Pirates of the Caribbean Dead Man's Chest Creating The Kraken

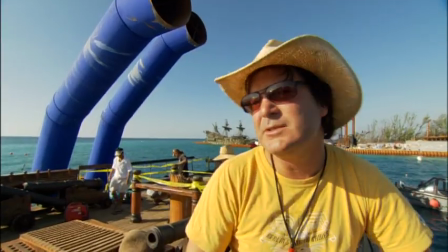252s
Today we're just doing the physical effect of breaking the ship in half.
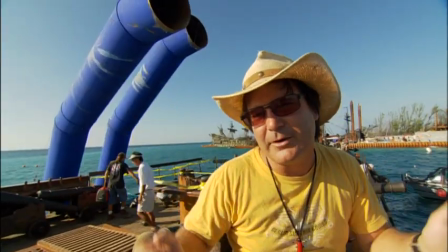256s
If you notice the masts are missing because we'll be putting them in later, if we had them on now we couldn't get these cameras in close. We're ready to get this ship to split in half. Here's what we had to do. We had to score and take all the steel out. This nice white cord, we've routed through the wall so that'll blow out all the wood and split it in half at the moment.
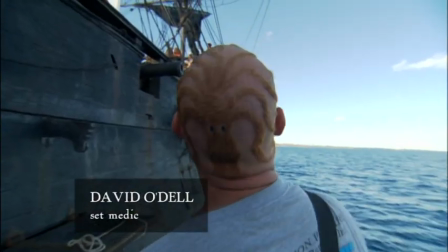277s
Got a haircut today in honor of the cracker. Once this last camera guy's off, are we ready to go hot?
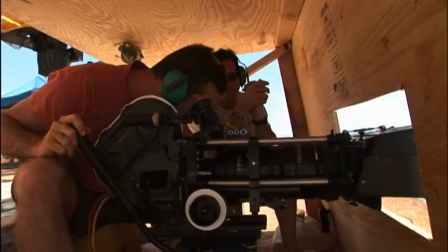286s
Copy that. When he's off, let me know. Start locking it up now, please. So everyone's off the boat?
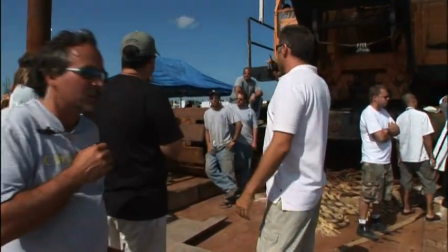291s
Everybody's off the boat? Okay, guys, let's get everyone to the lockups now, please. Everyone to the lockups, please.
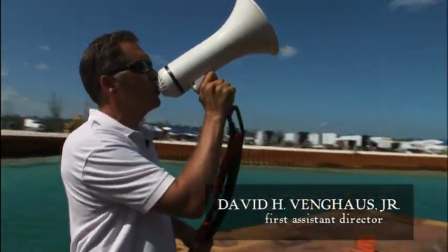297s
The effects department is ready to go hot, so stand by, please. Okay, picture is up.
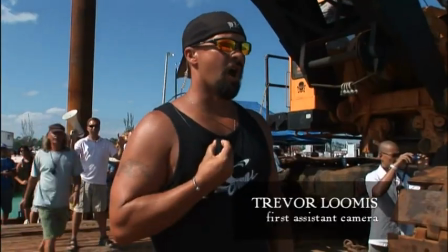304s
Picture is up. All right, roll those two cameras. Roll, roll, roll. Let him get out.
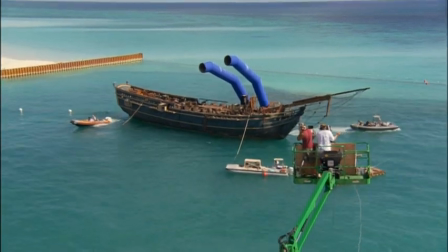310s
Let him get out. Let him get out. Clear out boats. Clear out. We're rolling. Boats are clearing.
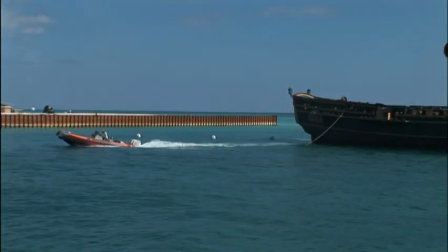315s
Stand by. Boats are clearing. Boats are clearing. Hold on. Hold on.
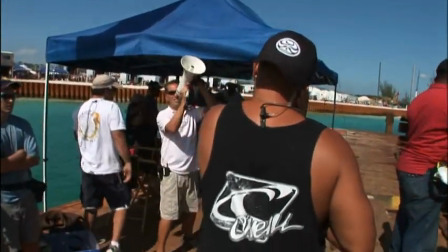320s
Hold on. Get out of there, Marty. Clear. Everyone clear. Two, two, one, go!
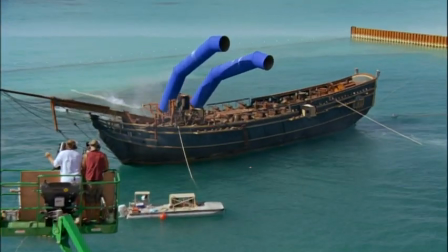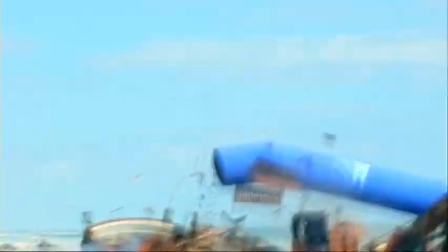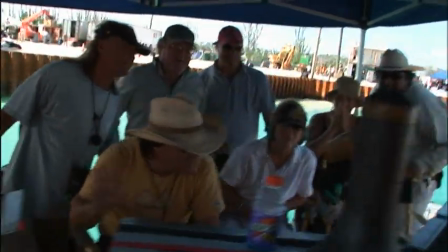339s
Keep rolling, don't cut. Keep rolling. Keep rolling.
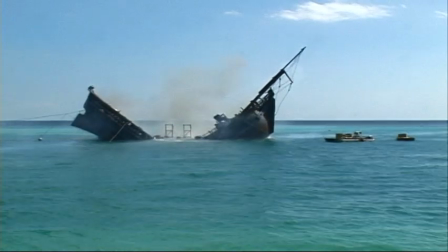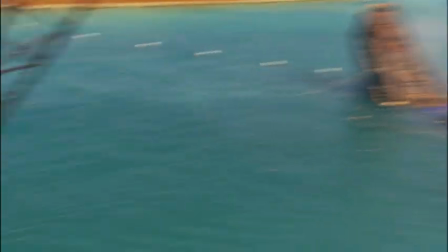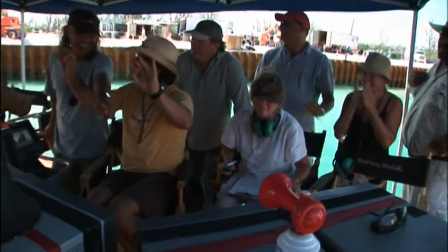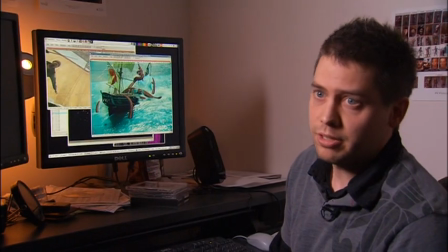360s
It's all started with a plate that was shot in the Caribbean with a full-size boat.
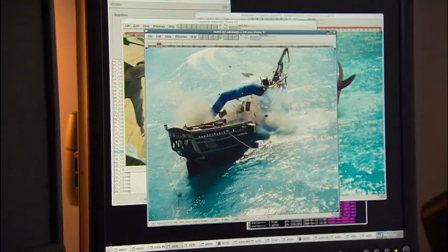365s
And we started by erasing those tentacles and later replaced them with some CG one.
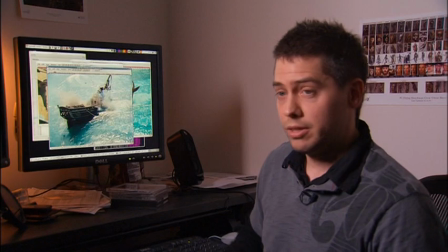371s
Of course, there's a couple of places like this and this where we see that some of the boat pieces were missing.
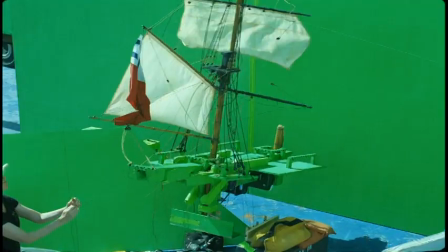376s
In the end, we had to take all the masks off the ship. The final shots all have miniature masks that were photographed high speed and then added in.
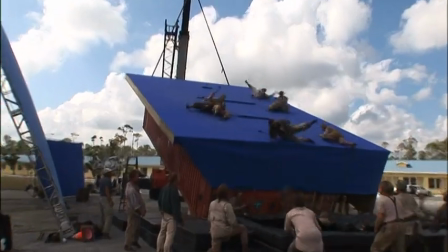385s
We shot a couple of people on another set. So basically all those crew members have been added on the deck right there.
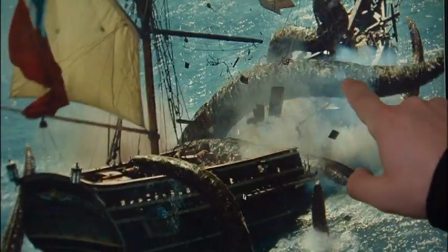392s
So we can see them pretty clearly on this side. On the other side, they're kind of all hazed in. There were a lot of on-set environmental effects, the splashes, the flying wood debris.
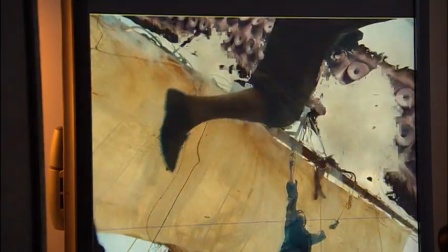403s
All those things, we relied on really good compositors to put tentacles back behind this piece of smoke,
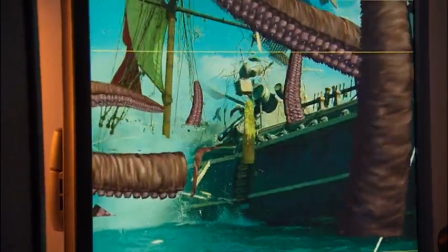410s
but in front of that, and behind this spray of rain and in front of that. Putting the tentacles into all of that, it was extremely difficult. Hey, can I quick show you something here? Yeah.
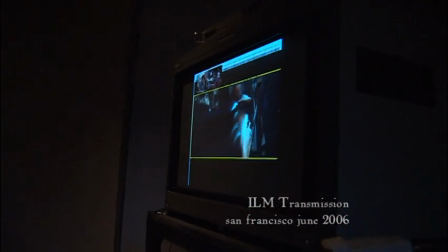420s
One of the main things that we're still working on is really getting this, the edge around here working,
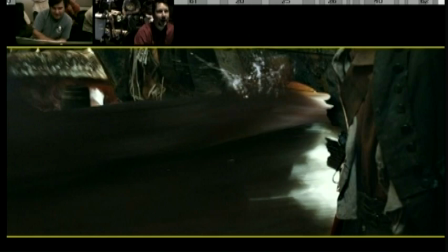428s
getting those, the tentacles, the suckers slapping against the deck. there'd be little tiny water splashes on a bunch of those.
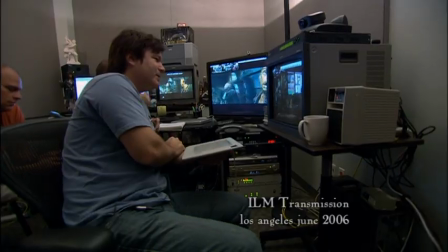436s
I think we need it to regi... because it's so fast, it's just what is happening. We'll put a sound on there that's, you know...
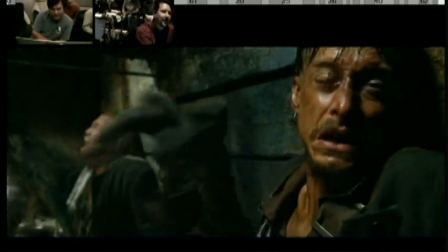444s
Yeah, and I figured the splashes would kind of help sell that idea of the things striking the edge.
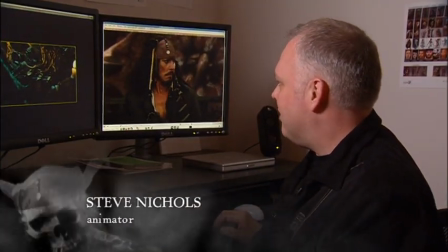454s
This is a sequence that I'm working on. You finally get to see part of the cracking close-up, and it's, we called it the maw.
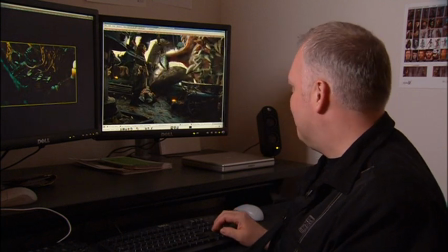463s
for the sequence because it's this big gaping mouth filled with gack and goo.
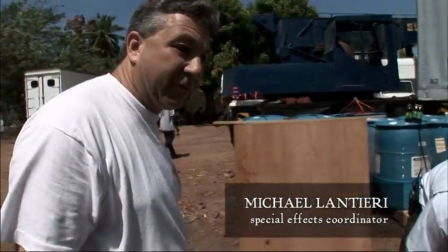468s
When the Kraken opens his mouth, a big stenchy, smelly goo comes out.
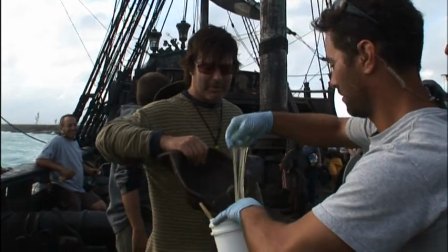473s
So we're starting to mess around, see where Gore's heart really is in terms of the gore factor.
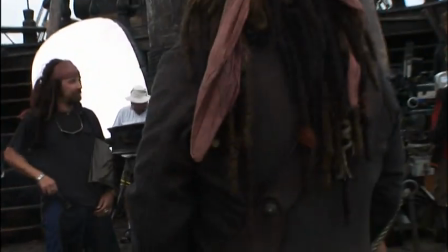479s
Watching Saner, my stand-in, perform the demonstration for me, he stood there and took just a whopper.